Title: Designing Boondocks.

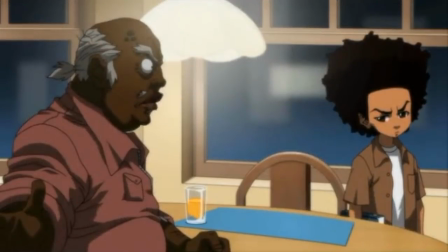A lot of this channel is partly dedicated to expressing that, but that doesn't really mean for a second that I'm interested in mindlessly consuming whatever the Boonlocks puts out.
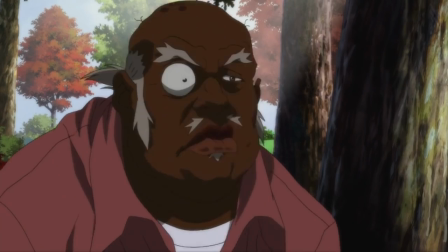If anything, the Boonlocks show makes several points against this sort of mindset. There's episodes of the show I don't like, there's parts of the strip that I'm glad were left behind.
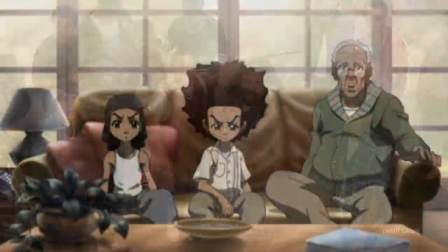I don't like Black Jesus season 3, couldn't even finish it, but it doesn't take away from my love of the material, nor does it affect the impact the creator or the work has had on me as an individual.
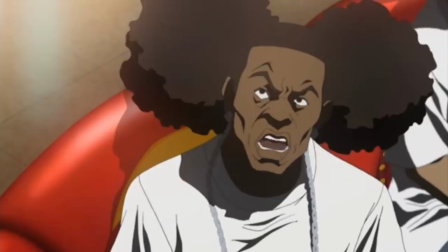Not everything is an attack, life doesn't work in this binary you with us or against us crap. Like this ain't a gang, I'm just gonna speak honestly, I'm gonna start with the positive.
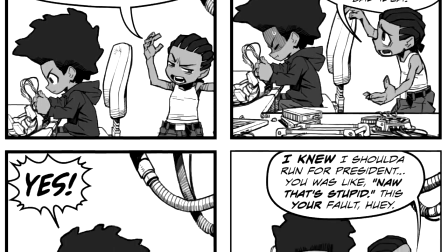I think something the Boonocks comics have demonstrated masterfully is how the Boonocks can evolve this astair into something wacky and cartoony.
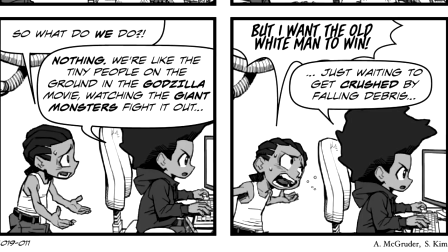Look at Hughie's expressions here, it's incredible. And I haven't really seen anything like it done officially with these characters.
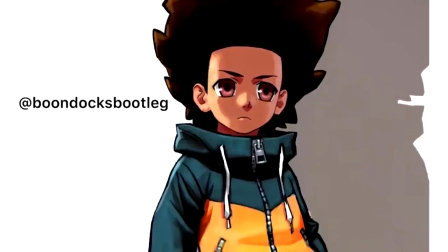Similarly, let's look at this design. Say what you want about how far it strays from what we recognise the Boonocks as,
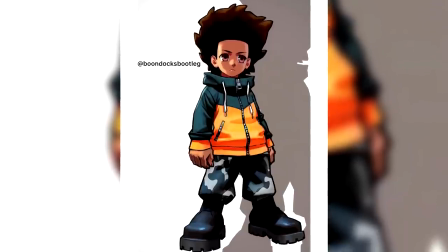it is 110% Capcom, and in that sense, it sticks to the Boonocks design philosophy incredibly well.
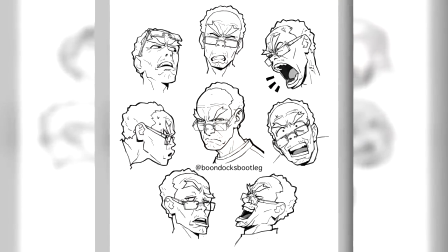Some of these expressions are really good, I've never seen these characters be this emotive… basically ever.
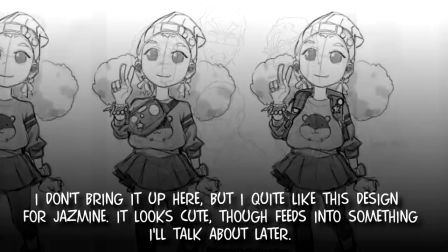You want me to keep it real? There's a lot of promise here and I have no doubt in my mind that this show is gonna look good.
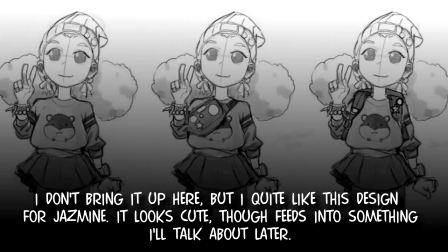And I'm familiar with the work of several of the ARVs they've shown off. Like don't get it twisted, these are some really talented people. But you know, as with anything, they're small things that are making me raise a bit of an eyebrow.
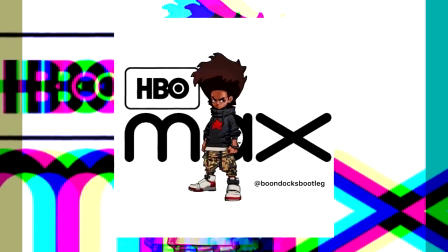For starters, the excessive amount of clothing. This is specifically and pertains to Huey and Jasmine's designs.
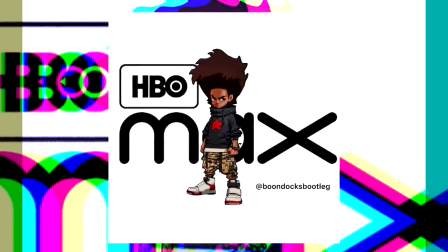This is a common problem with reboots where attempts to reinvent the characters results in slapping a bunch of extra stuff on them, which overall just serve to distract from the simplicity of their appeal.
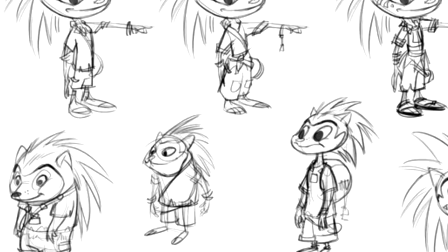It's not the best example, but you know, it's the first thing that comes to mind. Think Sonic Boom.
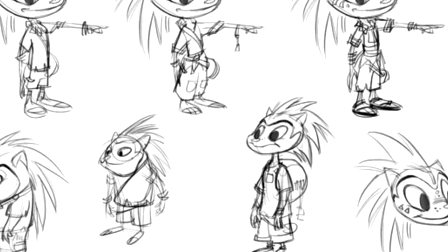A reboot of the franchise where they didn't know what to do to reinvent these characters. Then they realised drastic alterations would remove from their iconography in the first place.
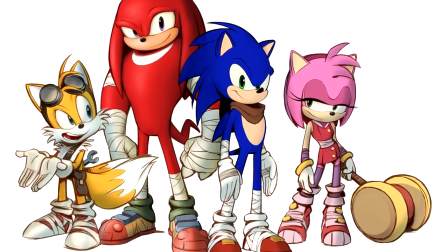And you know what happened? They just slapped some sports tape over them instead. It looks tacky. Why have this when you could have this?
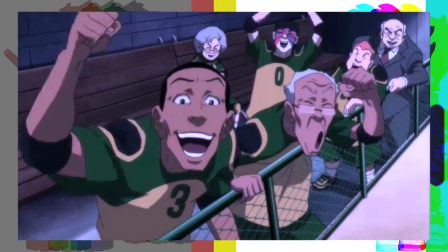This also feeds into another point in regards to animation. When the base model is too detailed, animators can often struggle to animate the material.
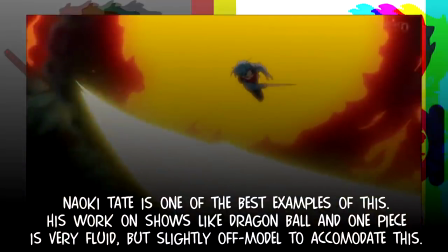So what often ends up happening is that scenes are quite often drawn slightly off-model to accommodate this. If you've been listening, you know the Boonlocks doesn't do this.
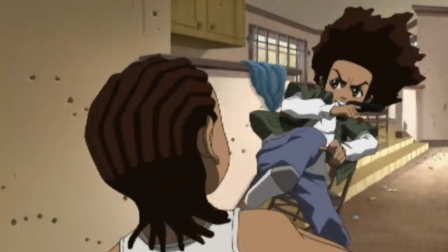The Boonlocks prioritizes quality art and animation. This is something that shows like Bebop and Champaloo did quite often.
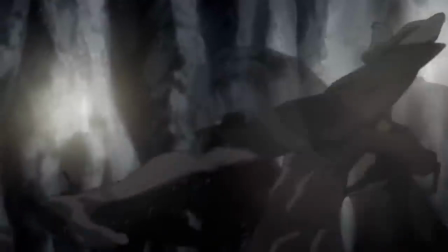In fact, it's also why their designs are quite simple. It's loose and simplistic because it allows for animators to create fluid animation.
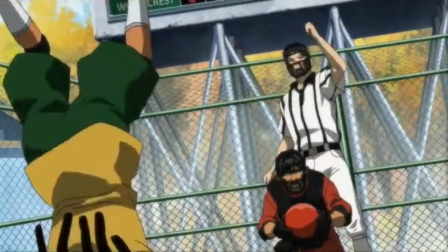Hell, even if we're to look at the original Boonlocks show, but it has relatively simple designs, I would imagine because of this.
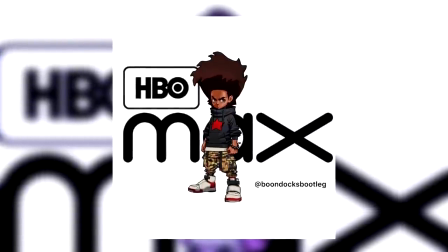This, I mean, I mean, none of this is simple. Huey has beads, Jasmine's wearing everything under the sun, and Ruckus is looking kinda nuts.
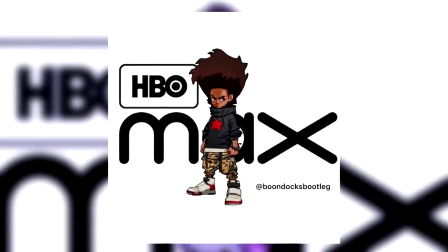I question if modernizing Huey's design contradicts some elements of his personality. Huey looks like a bit of a hype beast here.
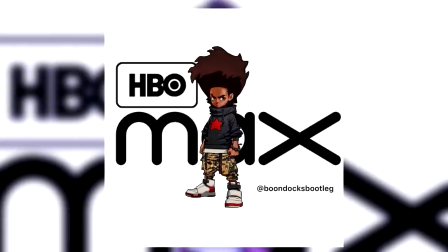Does he look cool? You know what, yeah. This isn't exactly what I'd call conservative fashion.
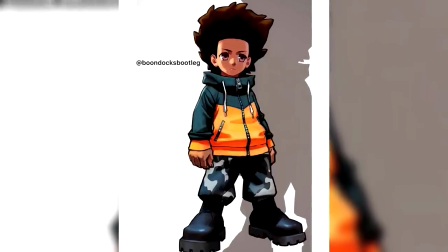And while I do appreciate how much this design commits to the Capcom mistake, I think the eyes and outfit don't do a good job of communicating the character or the other Boonok's design principles.
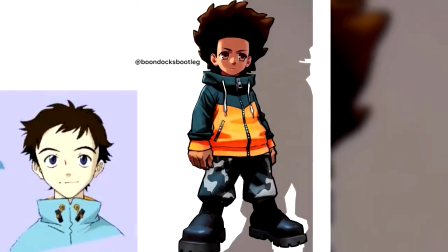I'm not sure if this is intentional or not, but I also quite like that it's similar to Nauta. That said, I want to make it clear that this doesn't mean anything.
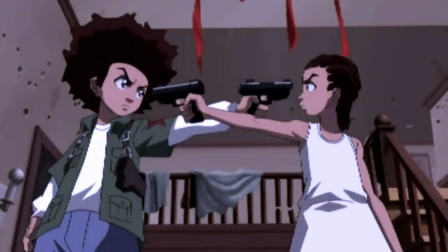Because once again, this is a reboot. It has no real obligation to adhere to all design principles. I imagine, you know, if anything, it benefits from differentiating itself.
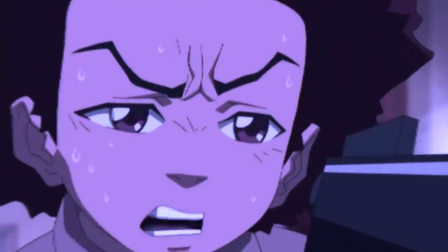It gives it its own visual identity. Despite my criticisms, I want to make it clear that I do think there's a lot of promise here.
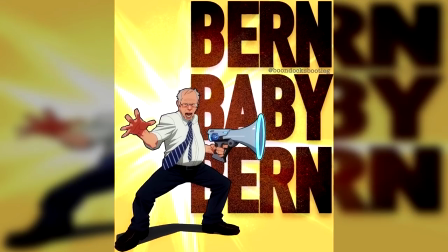I love a lot of the elements on display here. I like seeing more of these big ol' Capcom hands. I love how dynamic some of these poses are.
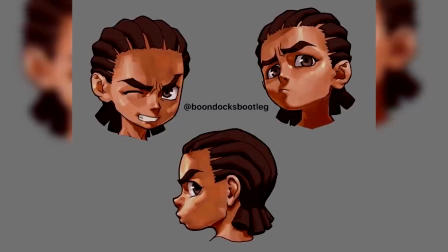Look at this shit, it's incredible. I voice concern because I love this series and I want it to be the best it can be.
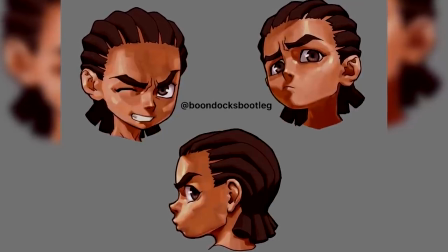I'm not deluded enough to imply that that means following what I believe this series needs to be designed as, but it's impossible for me to not have preferences with knowledge of what this series once was.
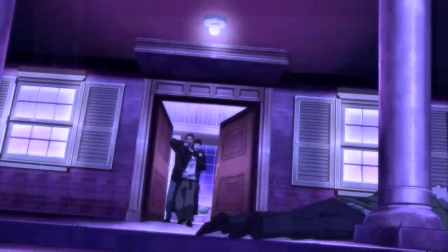Let's keep it real, a lot of faces and names have come and gone. It's naturally not going to be the same.
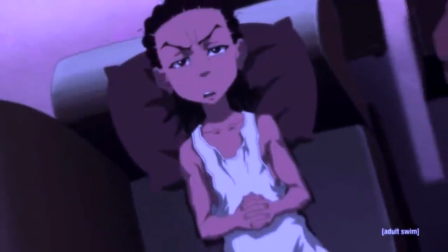Something that always stuck out to me is something Aaron said in the now defunct Facebook post about the video game.
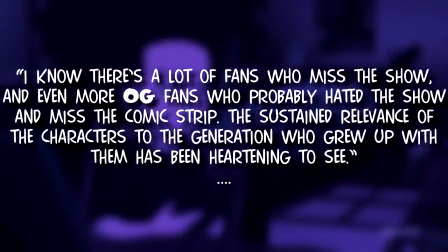I know a lot of fans who missed the show, and even more OG fans who probably hated the show and missed the comic strip.
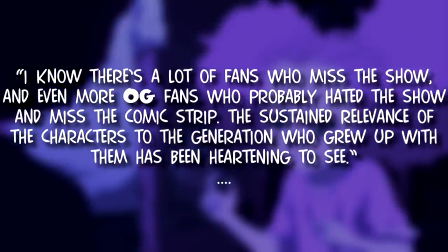The sustained relevance of the characters to the generation who grew up with them has been heartening to see.
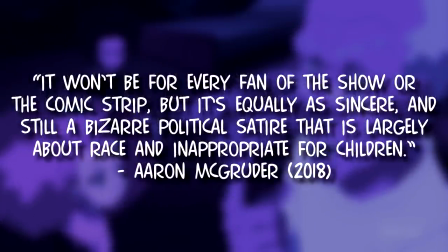It won't be for every friend of the show, or the comic strip,
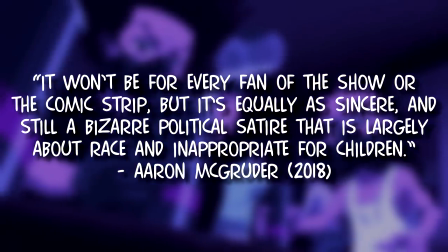but it will be equally sincere but still a bizarre political satire that's largely about race and inappropriate for children.
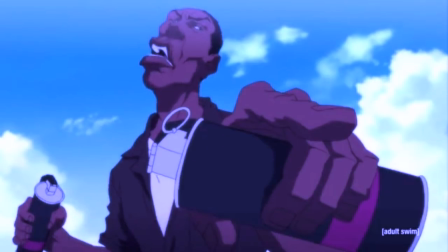Now, I'm going to quickly compare this statement to something Aaron wrote in 97. This was on the old Hitler site, so you know, humble beginnings.
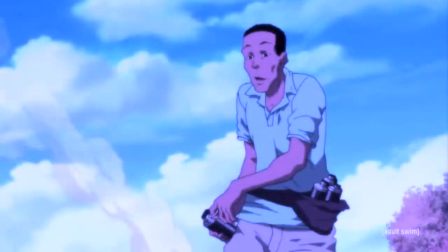This is only an excerpt, but give it a listen.